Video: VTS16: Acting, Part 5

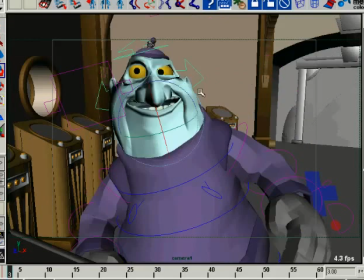There we go. It's a little better. There's some certain aspects about it.
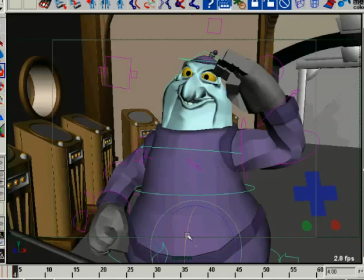The weight inside of himself still just doesn't feel right. He's too far back or something. So I'm going to experiment with this. Another thing is I'm going to stretch him out a little bit. Get him a little more straight up because that's what a salute is like.
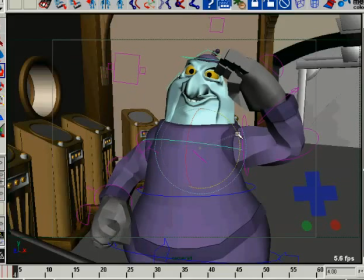For salutes, it's like I said, it's very rigid, so we want to stretch him out a little bit. Even though he's stretching here, he'll be stretched there. The trick will be to get the squash and a nice flow of the lines. Now I can imagine the in-between these two. The breakdown is going to have a nice flow to it.
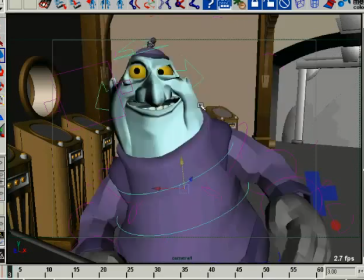I can see the arm having a nice arc up, coming right up this way, so you can see the arm just snapping up. I can imagine these things happening as I look at my poses. Okay.
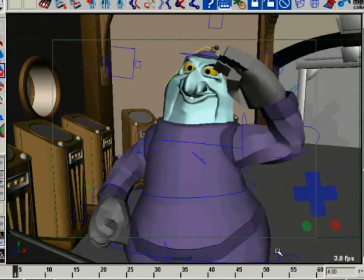Just want to be able to pull this up a bit. There's something about the weight, and sometimes this is what happens. Sometimes you just get stuck trying to make something work right. I mean, traditional animators will struggle with this, where they'll be like, they'll draw the same drawing.
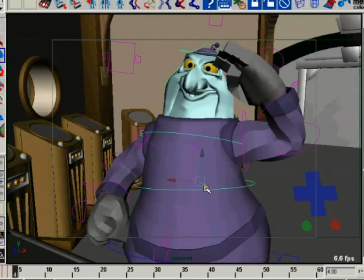Glenn Keane said he spent a day just trying to get one drawing right, and I know that feeling because sometimes in CG you just want to get this one pose right. And you may say, well, you're wasting a lot of time here. Not really, because again, it's all about clarity. It's all about selling it.
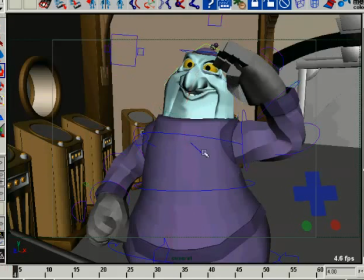And if you can sell it, if you can get that one thing done and the director buys it and it's really clear about what you're trying to accomplish, then you don't have to touch this thing again. I mean, this is done and done.
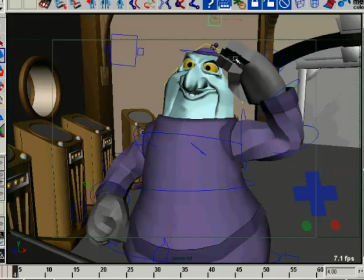But you just gotta sometimes you got to be careful not to overdo it, and sometimes you got to be careful not to underdo it. So it's really just about catching the flavor of that moment. And I think this right here is part of it.
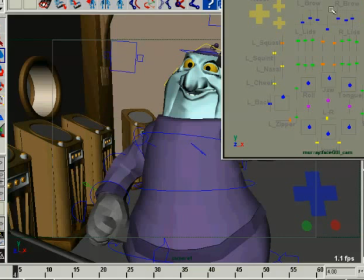Is I think the top of the eyebrows are just a bit on the high side. So let me go ahead and turn on the ability to select these things.
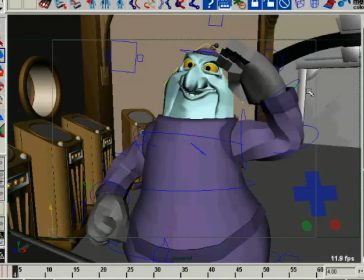There we go. Just a little something. Alright. I mean, for better or for worse, that's not too shabby.
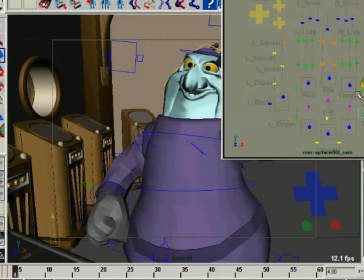I've seen worse poses than that. Let me just touch that up a bit. Touch that down a bit just to get a little bit more of that zipper going. There we go. Get a bit more of that sir thing moving. Not too much.
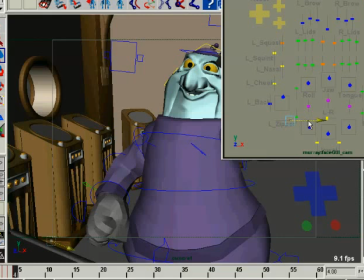And this zipper's nice and tight. And get this guy up a bit. And get this guy down a little bit. Just want to get our... There we go.
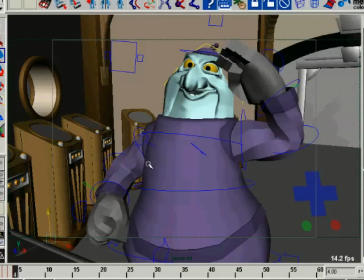You may say to yourself, why in the world is he wasting all this time? Well, you wanna make sure that your stuff's working the right way.
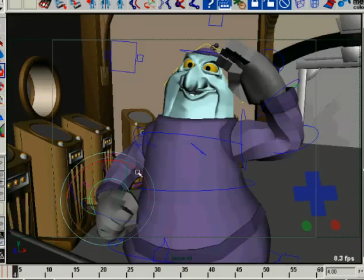So let me go ahead and turn this in a little bit just to give a little more of that. Just turning that wrist in just gives it some more energy. You know what I mean? Turning this elbow out just a little bit, again, a little bit more energy. And then what you're going to notice is as time goes by, there's a flow to this, and it just kind of happens.
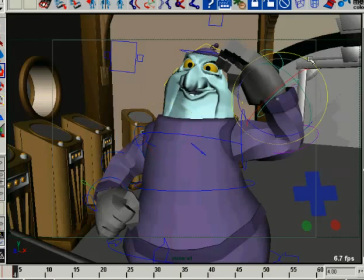And I'll go ahead and I'll tilt this hand down a little bit. Take this guy and take the fingers down just a little bit, and then take this hand and I want to make it feel like it reads, but I also want a nice flow.
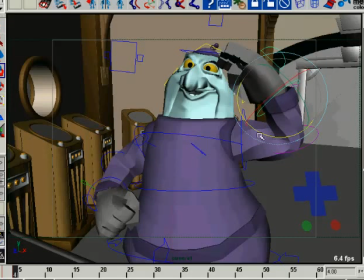See, now this is where you're going to notice, this is where I'm starting to worry about the specifics of, well, flow lines and things. I mean, they're in there, but I don't really start noodling the stuff until I've got all the major stuff working.
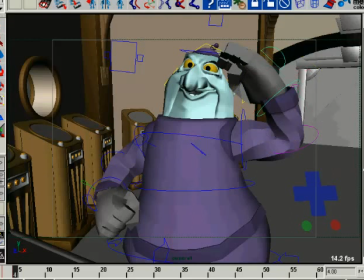So if I take the forearm bend, oh gosh, is any of this stuff going to work? Or is it driven by something else? Let's see what it's driven by. It's driven by that.